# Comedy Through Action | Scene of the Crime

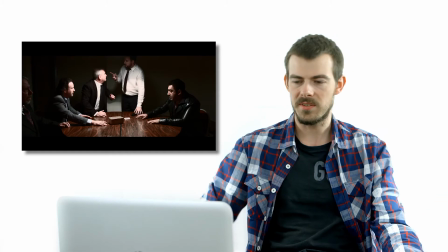[16:33]
And then in this scene here, this was in the back of a leisure centre. Again, such a short scene, but we were actually on a dolly here, sort of dollying forwards and moving around.
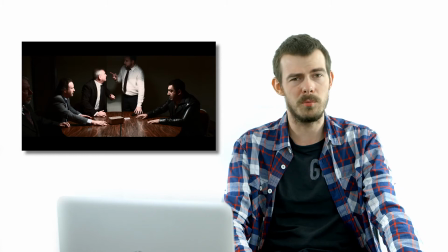[16:41]
It's kind of Scorsese-esque, I think, was the idea behind the camera work there. And obviously you've got all these extras here as well.
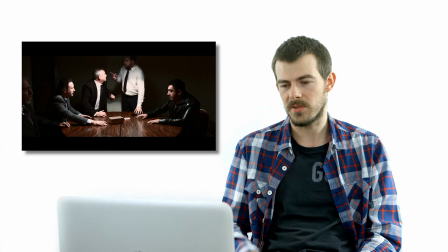[16:49]
We've got all the kit, the crew. It's a lot for just one small scene. So it is something to bear in mind if you ever have any montages. Like, there's a lot of setups involved.
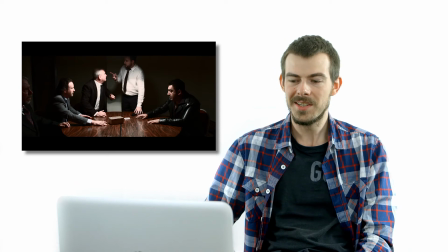[16:56]
But this is, again, a very necessary scene because we see him here steal money and the drugs, which is basically what this little sort of cardboard box is.
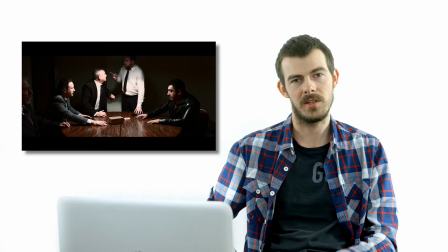[17:05]
It's supposed to be like a drug deal going down.
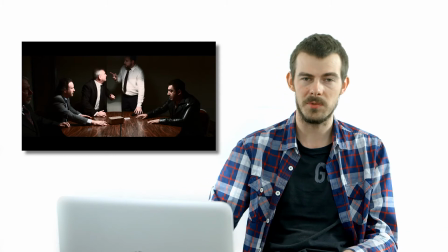[17:07]
So he takes it all along with this gun that he's stolen from the previous scene, which again you can't really see very clearly because of how it's lit, but we kind of want to show that he's
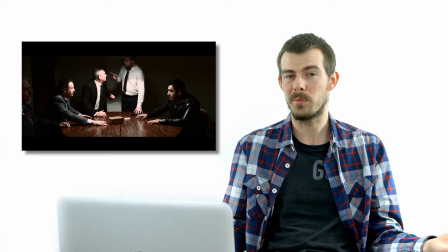[17:15]
becoming a bit of a criminal himself, getting a bit
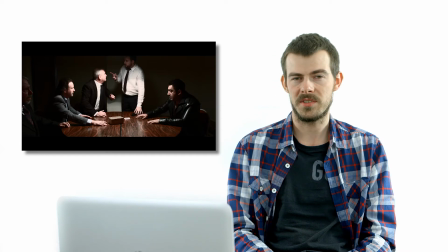[17:19]
too confident about his abilities and thinking that he can take advantage of this situation that he's found himself in and steal from each location.
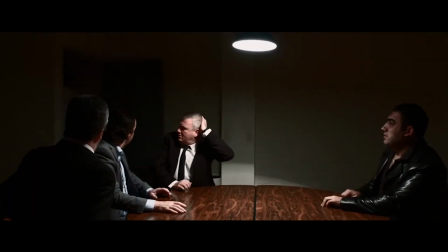[17:27]
And the comedy here is him kind of telling off these hardened thugs, who are all lovely guys, by the way.
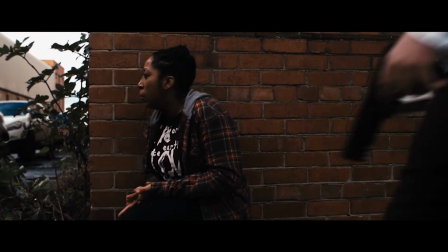[17:36]
And then we have this final scene here. So the point here is we're supposed to have a little bit of a twist now,
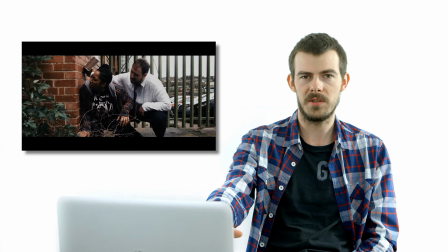[17:42]
where the situation that he's found himself in is he thinks this person here is the victim, but she's actually the one that's in trouble.
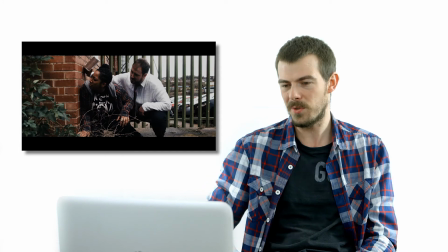[17:48]
She is the criminal in this situation, which he finds out very quickly in a moment. But then we have another line that's just coming up where he says he's going to save her. Again, the only other line that he says in the film, just to highlight the fact that he's kind of reached peak arrogance,
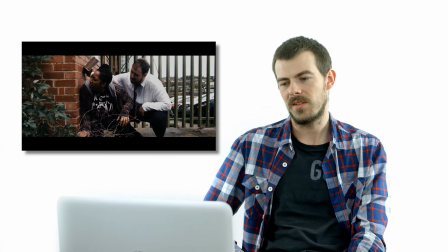[18:01]
and this decision that he makes here to save her is actually his downfall in the end.
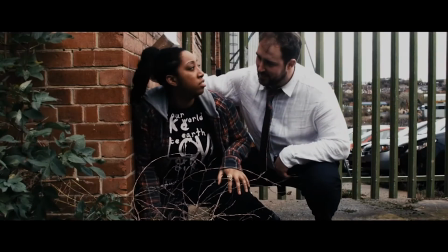[18:08] Don't worry, I'll save you.
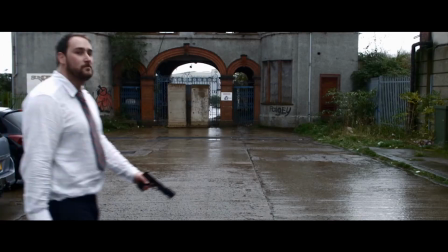[18:12]
And he turns the corner, and there's a bunch of police.
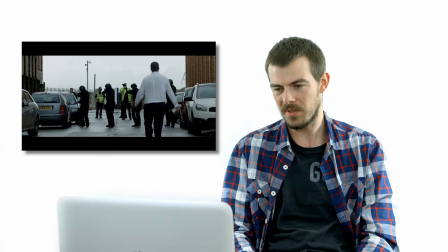[18:17]
Just God knows what this person must have done to get all these police after her with such like an armed unit response.
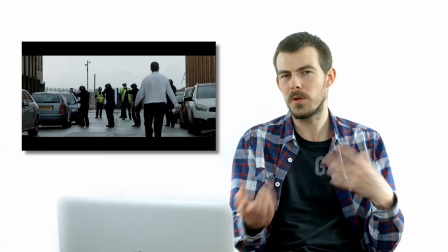[18:24]
But we thought it wouldn't be as funny if we just had one or two police there. We thought we needed it to go overboard.
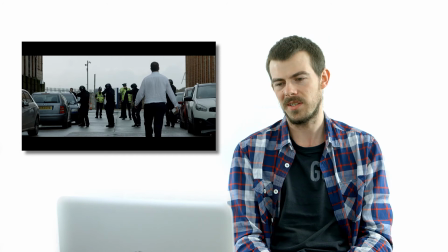[18:29]
Sometimes it pays to go over the top with comedy and just lean into the ridiculousness of the situation.
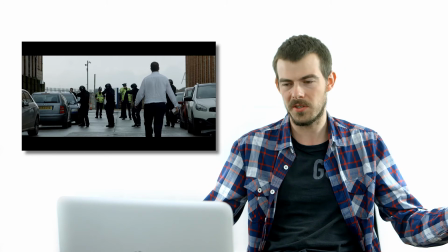[18:35]
So obviously now they think he's the criminal. He's holding drugs. He's holding this gun. I think that's me there on the right armed guard.
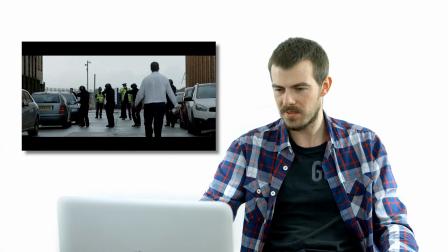[18:42]
That's my friend Will there, my flatmate and co-director on this, in the middle with the radio that he's talking into.
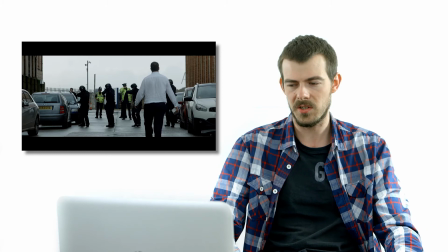[18:49]
Again, a lot of stuff to set up, a lot of costumes to sort out. It was raining at the time. A lot of time has to go into even these short scenes just to get them done.
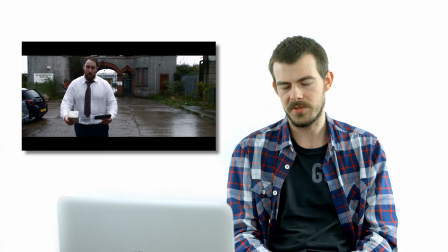[19:00]
This was all on private land, obviously. I think there was a climbing wall place nearby that allowed us to do this.
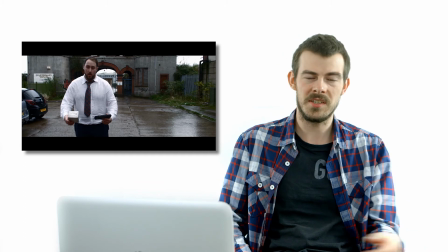[19:06]
Obviously, shouting on police and having police officers in the street, you can't just you have to inform the police that that's happening.
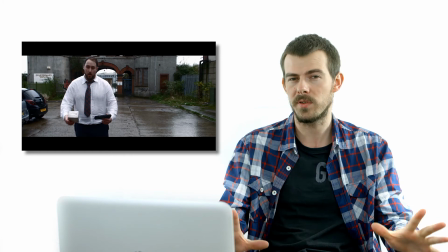[19:11]
So remember to do that if you have anything involving police officers in your film.
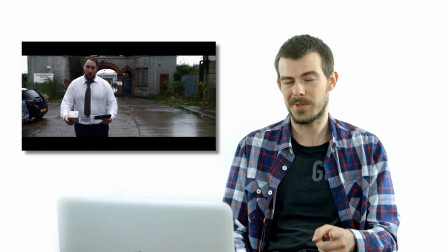[19:16]
Make sure you let the police know what's going on, otherwise you could get in trouble. So yeah, he obviously goes to surrender there at the end, but he's raising the gun up at the same time, so they just they shoot him in the head, and that's how it ends. Just cut to black. We initially weren't going to do that. We had a little scene afterwards where the woman that he saves comes over to his body and takes the gun, takes the drugs, takes the device, to imply that it's going to carry on happening and someone else is going to go on this journey. But we didn't think it was necessary. But Like, the whole story is just about this one guy's arc, his kind of rise to power, and his very quick fall from grace. Obviously meets his hubris there at the end, and we didn't see the point in having anything afterwards. Just, I think it was far more funny to just end it where it was. This was the end of his journey. Obviously, he's dead. There was no need for the film to continue past that point. And it also adds to kind of the black comedy element where it's just like so abrupt and so unexpected that I think a lot of people in the comments of the video anyway commented on the ending. So I'm glad now that we stuck to it and went for this this kind of abrupt, brutal finish to the film. So I'll just let the credits play. All these wonderful people that helped out. We were using the guys that were working in the drama department at the university, as well as actors from outside of our university as well, who were kind enough to help us out.